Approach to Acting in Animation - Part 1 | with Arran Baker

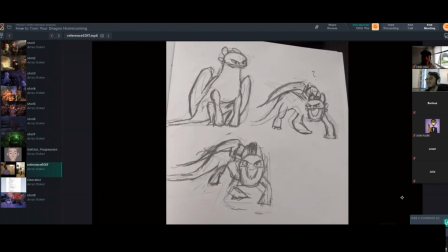And then, of course, Light Fury is there with them as well. And like we thankfully, we didn't have the actual film to watch as we pleased, but they did give us a few clips from the 3rd movie just as reference, and it was enough to get
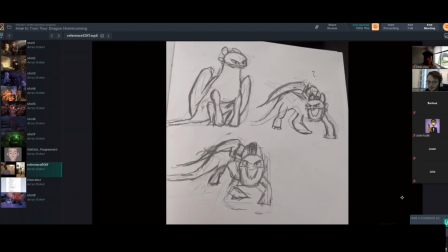like personality out of Light Fury. And I got the impression she's quite she's very elegant and she's very sophisticated, but she's also kind of like,
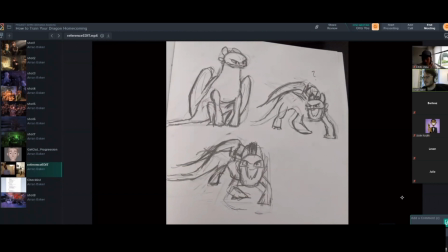she's very confident in herself, and she looks down on people a little bit. She's a little bit judgmental, and she's a bit pompous kind of thing. Like she's very confident in her own self, I guess.
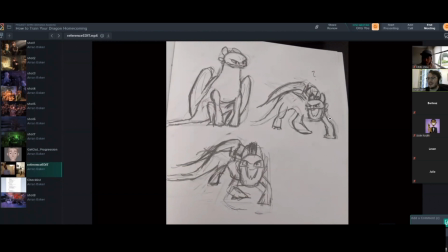It's hard to explain. But I wanted to get this impression that how would she tell off her children? And so I wanted that classic trope of I'm not angry at you, I'm disappointed kind of trope.
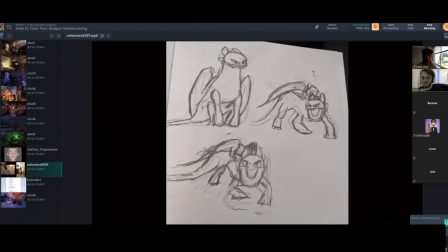And so there's classic brute force kind of Toothless, just like, why did you do this? And then Light Fury's just kind of like, you shouldn't have done this, children, kind of thing. And so this is the shot.
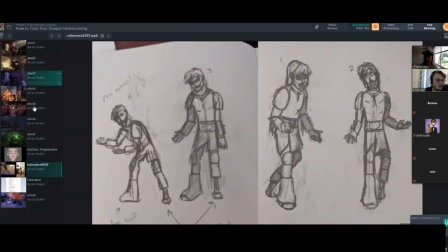I think I have it in sound.
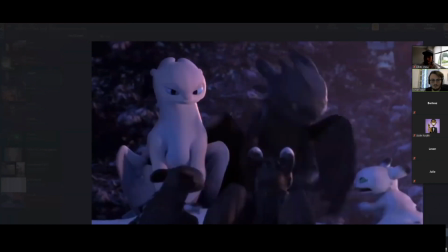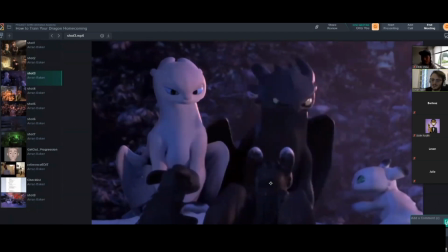And so this is quite a fun one, because I really wanted to like exaggerate like the anticipation down with Toothless,
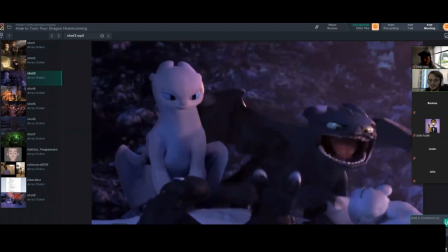and then as he screams, there's like this massive like dominant face where his jaw really opens wide. He was quite a struggle to animate, mostly because of his wings, because they're so wide, and I had to try and pose them so that they still felt like they would spread, but not
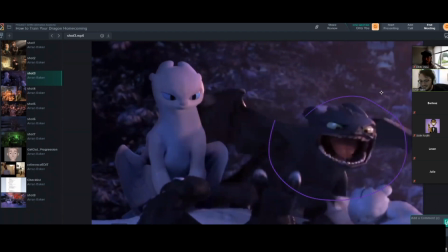like clipping through another character. So a lot of it is kind of posed to camera. But it worked in the end. I think the polishy part of that was like trying to make sure that as his body shook, that we still got some like
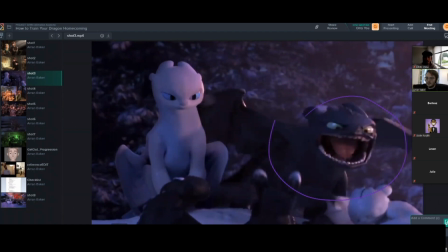secondary action, like overlap and follow through on the wings, but it didn't. They still needed to feel like bones. So that was quite a tricky one to get right. You can see there's a little bit of like ripple going down the spine.
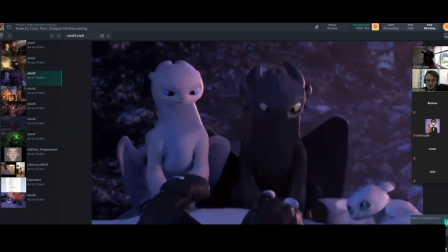And then still trying to just like hit key poses, trying to keep like clean silhouettes. So I was trying to like make sure one side was slightly wider, one was slightly more straight. So this is like my simple line, and this was like slightly more complex.
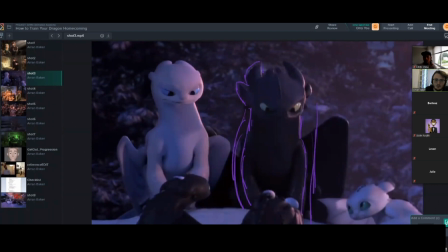It's subtle, but like this side would be slightly more wide in volume, and this one is slightly thinner. He's quite flat to camera, so there was only so much I could push the asymmetry, but I tried my best.
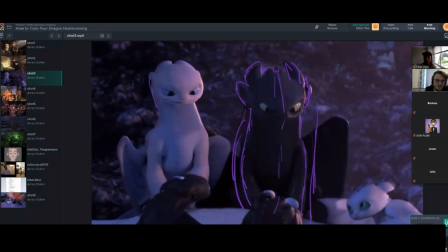And then like pushing this thinner like neck that fed through her head kind of thing. Trying to keep it graphic still. I
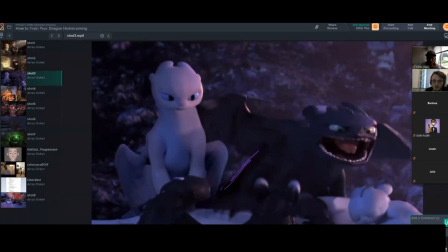was trying to make it as 3/4 as I could, so that we still got a bit more like dimension to his body without like changing his eye direction too much. And so he only just about really looking at his son there.
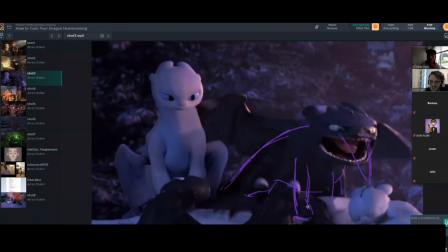He's not even really looking at him, but I tried. I tried to push the 3/4 as much as I could, just because it helped. Like if when I tried to make him raw too much to camera, it just looked unappealing, and it just didn't read as much, like asserting his dominance.